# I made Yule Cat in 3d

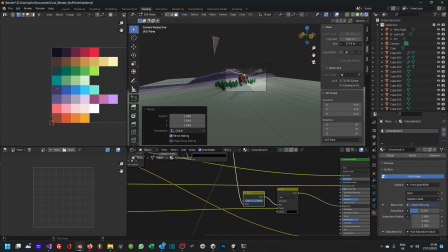483s
So to keep the sort of low detail aesthetic, the sky is simply a plane with stripes on it,
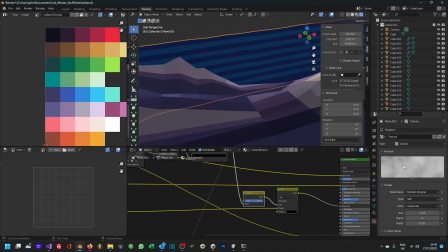493s
and then sort of set with a emission material so that it sort of glows in the background,
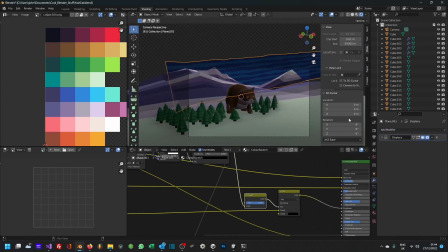501s
and it didn't have to sort of fanny around with skyboxes and all that kind of stuff.
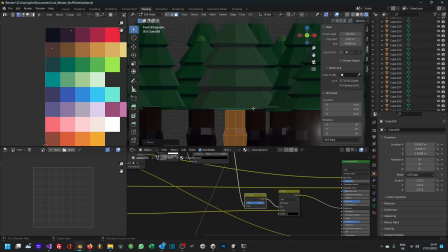509s
What? Get off. So after an hour of getting distracted with trees, I actually went back to finishing the cat.
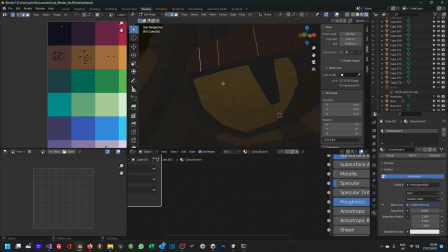520s
Get off. When I say finishing, what I mean is messing around for another hour or two with
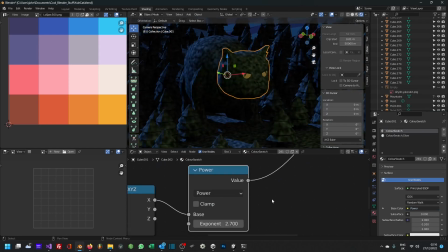530s
shaders and noise maps and all kinds of random stuff, and rendering it, and not actually finishing the model, but it's... yes. I guess there's a method somewhere.
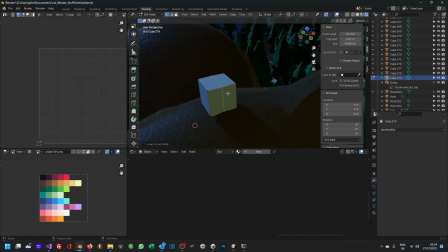545s
So finally, the last elements to be modelled, beginning with the candle.
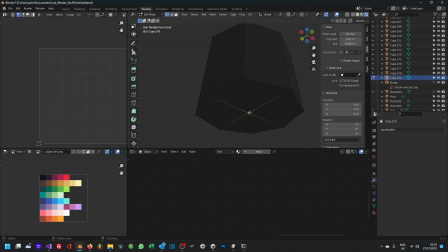551s
So starting with a cube again, as usual,
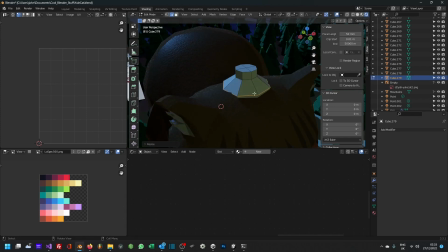554s
and slowly adding more detail to then give that sort of drippy melted wax effect.
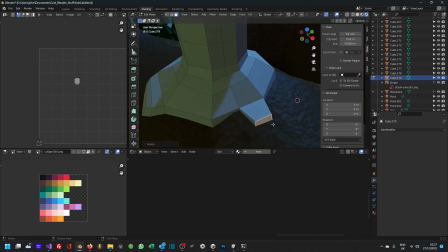565s
I'm just selecting random faces, extruding out, and then softening up the outlines to make it look more melty.
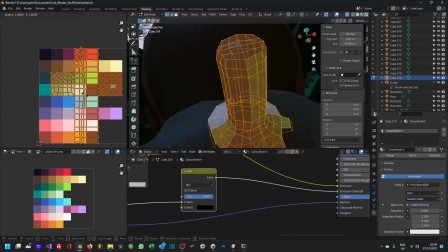575s
So since I'm going to add a different shader on the candle to have a subsurface element to it to mimic the look of wax,
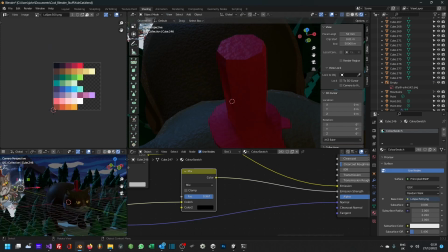582s
I'm adding more geometry here, even though it's not strictly necessary in terms of the outline.
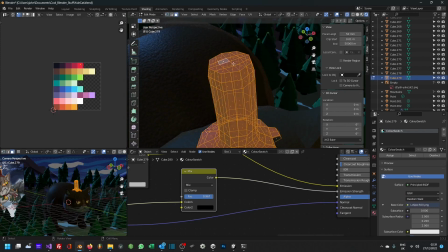588s
What it does is it just creates a bit more detail for the subsurface scatter, I think, to work on. At least for Eevee, which is what I was originally intending to use as the render engine.
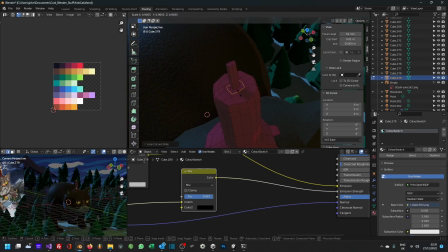599s
but I think finally I used a cycle. So anyway, so my original idea was to make the flame simulated or make it 3D,
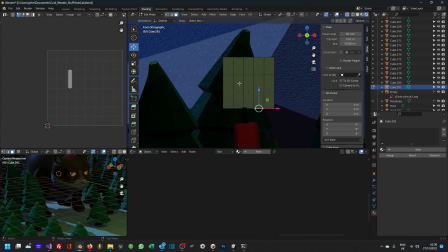607s
but to keep with the aesthetic I decided just to use a single plane and make the flame 2D,
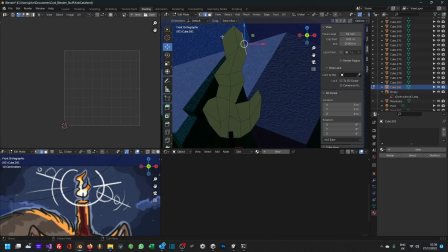613s
and it is just simply polygons on a plane arranged to do the same sort of stylistic flame shape.
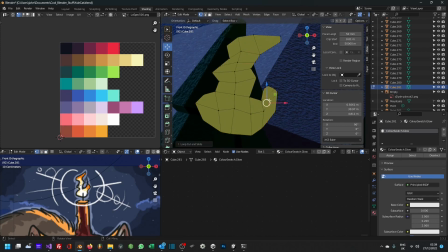622s
And then finally with adding an emission shader to make it really glow in the renders.
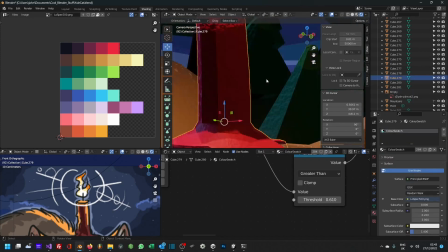632s
So here you can see the subsurface scattering in action.
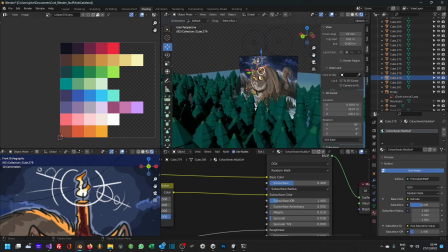637s
This is with the Eevee renderer, and that gives it that kind of nice, that semi-transparent look on the candle.
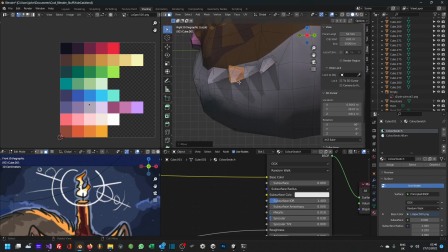643s
It was at this point I decided I'd start playing with geometry nodes, trying to simulate sort of polygonal fur.
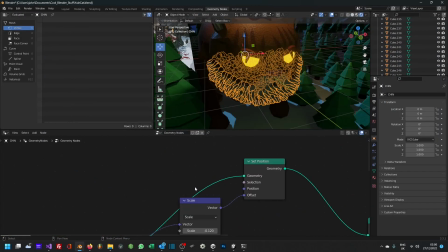651s
I did thankfully give up on that and started modelling a tail instead.
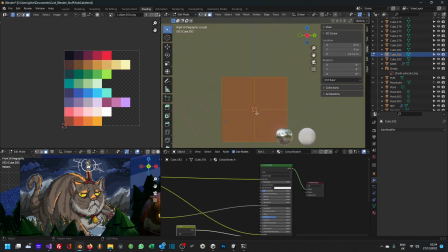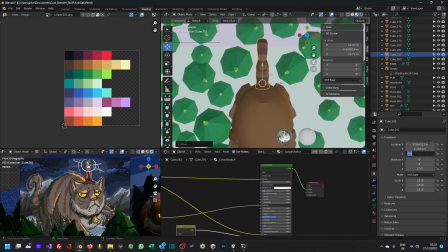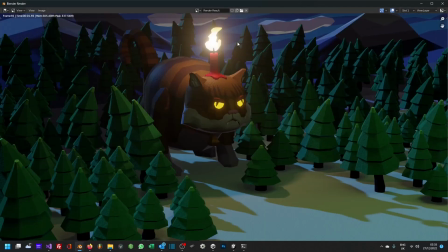671s
Another quick test render just to see how things look, and they're looking better.
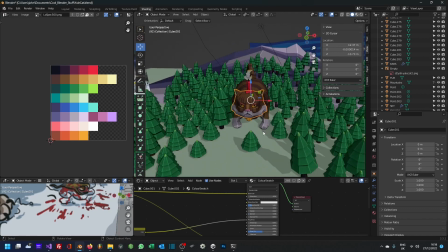679s
It's a big cat, look! Why is that cat so huge?
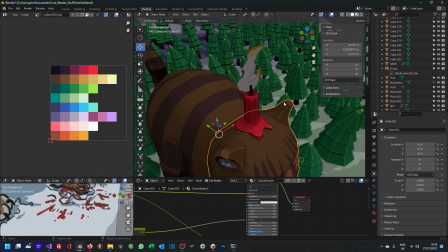683s
Because he's a Yule Cat. But is it bigger than a monster? Yeah, it depends how big the monster is.
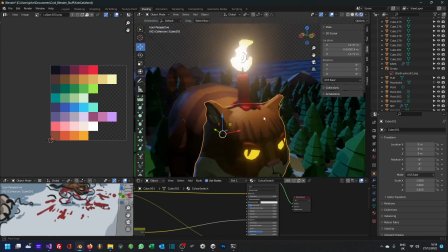690s
I think that cat has laser eyes. Yeah. Does it have laser eyes?
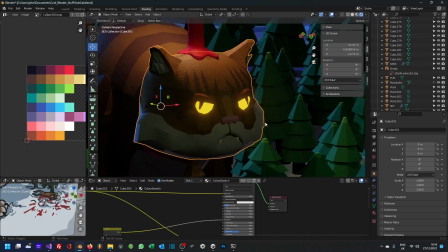695s
It might do. He looks really evil. Does he? Yeah. What is that red thing on the top of his head?
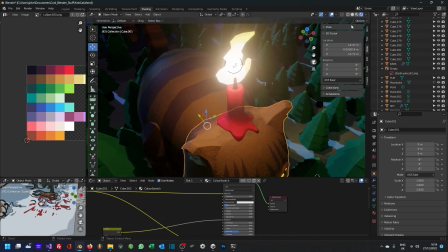703s
The candle. Why is there a candle on his head? Because he's the Yule Cat.
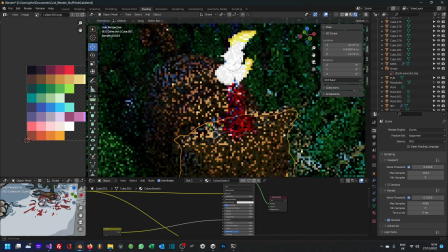708s
What? Will he take it off? No. Why? Because he's a cat that has a candle in his head.
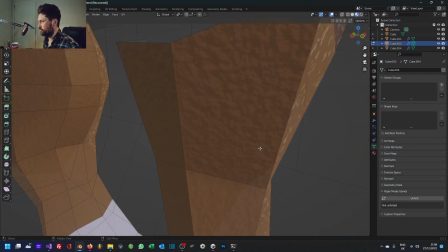718s
So it's day 3, and we've arrived at that point I said we would earlier, where the
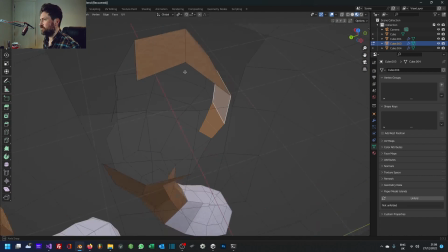723s
legs now need to be incorporated into the body with a completely different edge flow and topology.
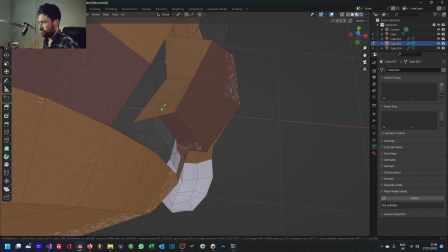731s
And this is the rod I'd made from my back earlier. So the what's the word? It's come back to bite me in the posterior.
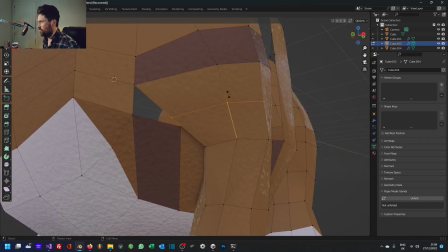741s
So I'm just removing half the faces from the legs and cutting a big hole in the body,
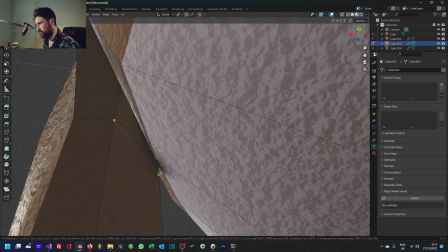748s
and then piece by piece joining them up edge to edge
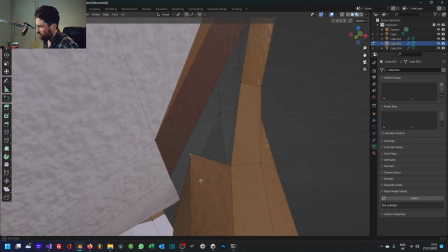753s
until everything flows together nicely and they look like they're part of the body.
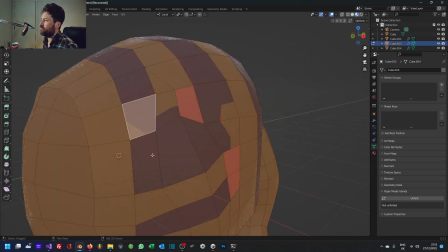760s
Between the shader, the colour and the shape, it does resemble somewhat the Christmas turkey.
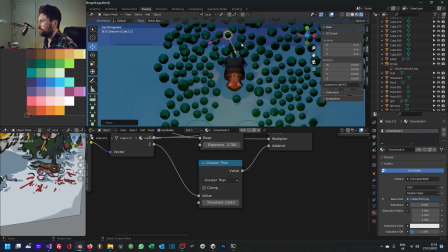768s
Now I'm hungry. So one final thing to add is the
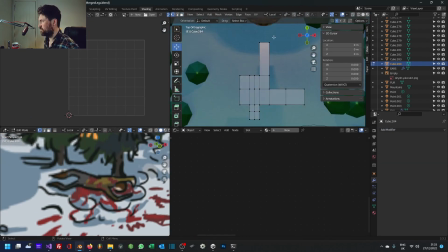777s
bodies underneath the cat's feet. So this is really very roughly box model.
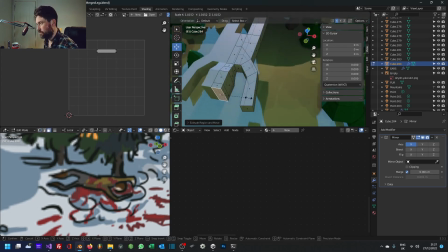783s
So this is the most appalling model I think I've ever made.
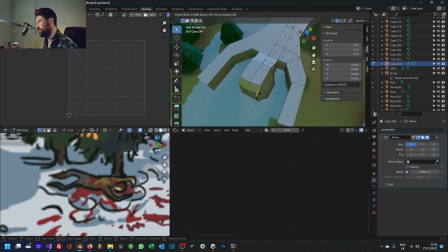787s
But since it's only going to be stamped into the snow anyway, you won't really see a lot of this detail.
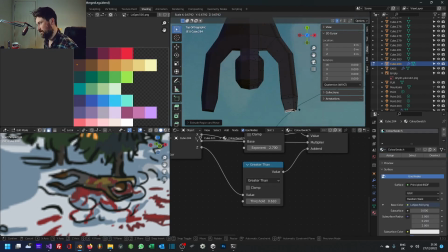795s
But yeah, the myth goes
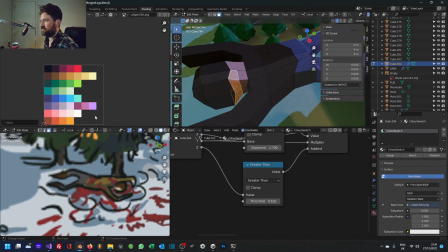799s
that the Yule Cat punishes you for not having fancy clothes on Christmas Eve.
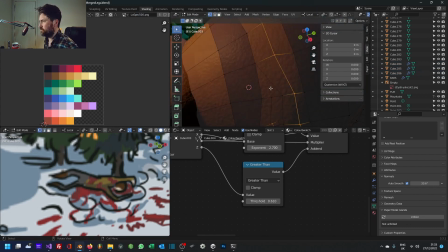808s
And I don't know why, but that's the mythology.
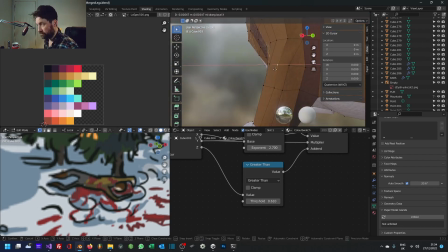811s
Go look it up on Wikipedia and maybe comment why that is.
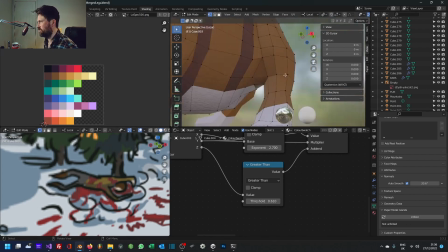818s
Why you get trampled to death by a giant cat in Iceland if you haven't got fancy clothes on Christmas Eve.
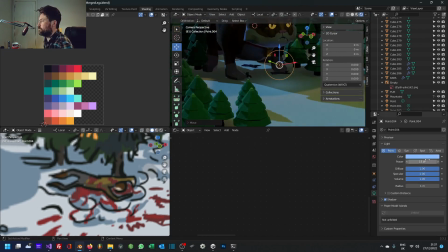823s
I would be curious to know why, or what the yes.
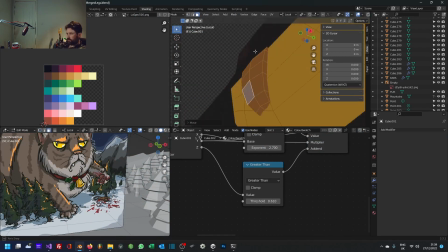828s
But anyway, that's the Yule Cat, start to finish.
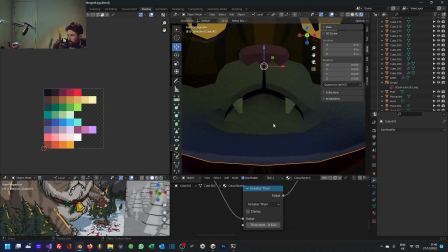835s
And so here you go. That is the final article, I think.
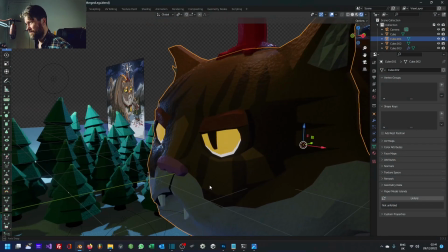843s
So here we have the final render.
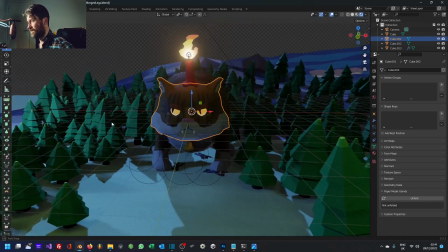846s
So we have our turkey-legged cat, a curly tail, lots of trees, dead people all over the floor.
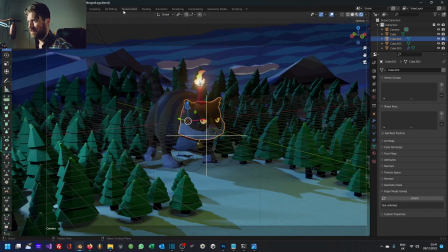854s
I've kept it PG by not including the blood from the original.
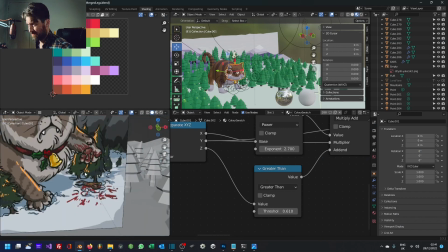863s
It's just mashing that person into the ground. I did forget to include the modelling of the bell,
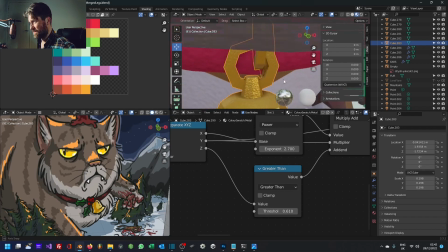874s
but that's just a series of I think I did make it from a cube, and just on top of this swatch based palette,
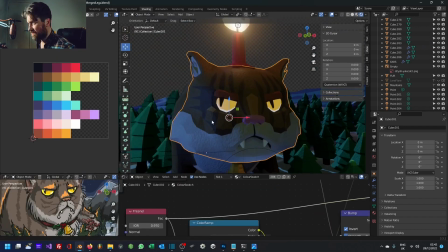886s
all I've done is just add a Fresnel, this very subtle Fresnel effect on the edge to make the roughness
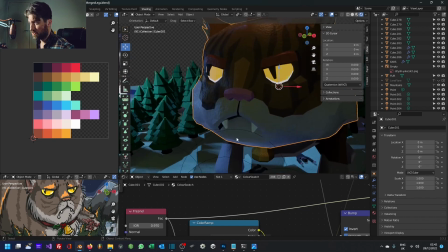896s
slightly lower so it's shinier on the edges, just like in real life.
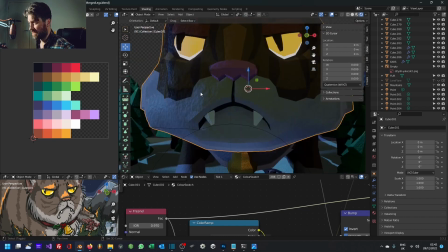900s
And then I've just added a very subtle normal map
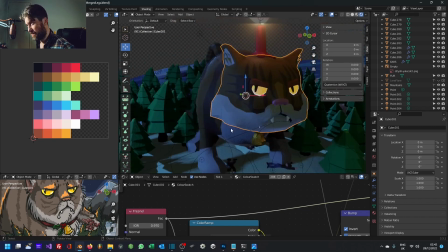907s
just to give a bit of texture to the objects in a consistent way,
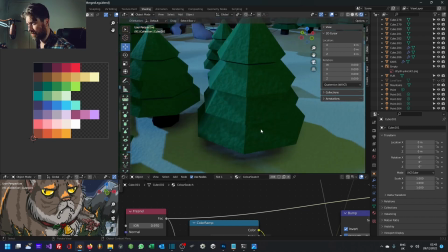912s
using the object texture coordinates so they're all a consistent scale.
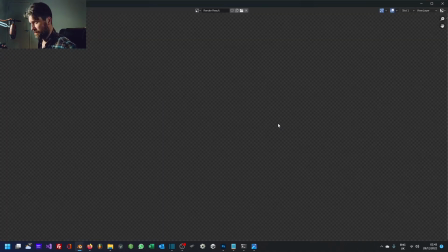917s
That's the Yule Cat. If I render him out, yeah,
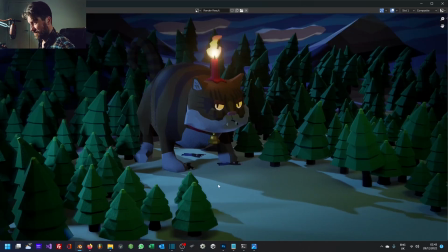924s
in the forest, mashing people up. So yeah, hope you enjoyed that in-depth look at how things can be modelled in Blender. I'm sure there's better ways of doing most of the stuff I've done, but yeah, hopefully that was interesting to you. So yeah.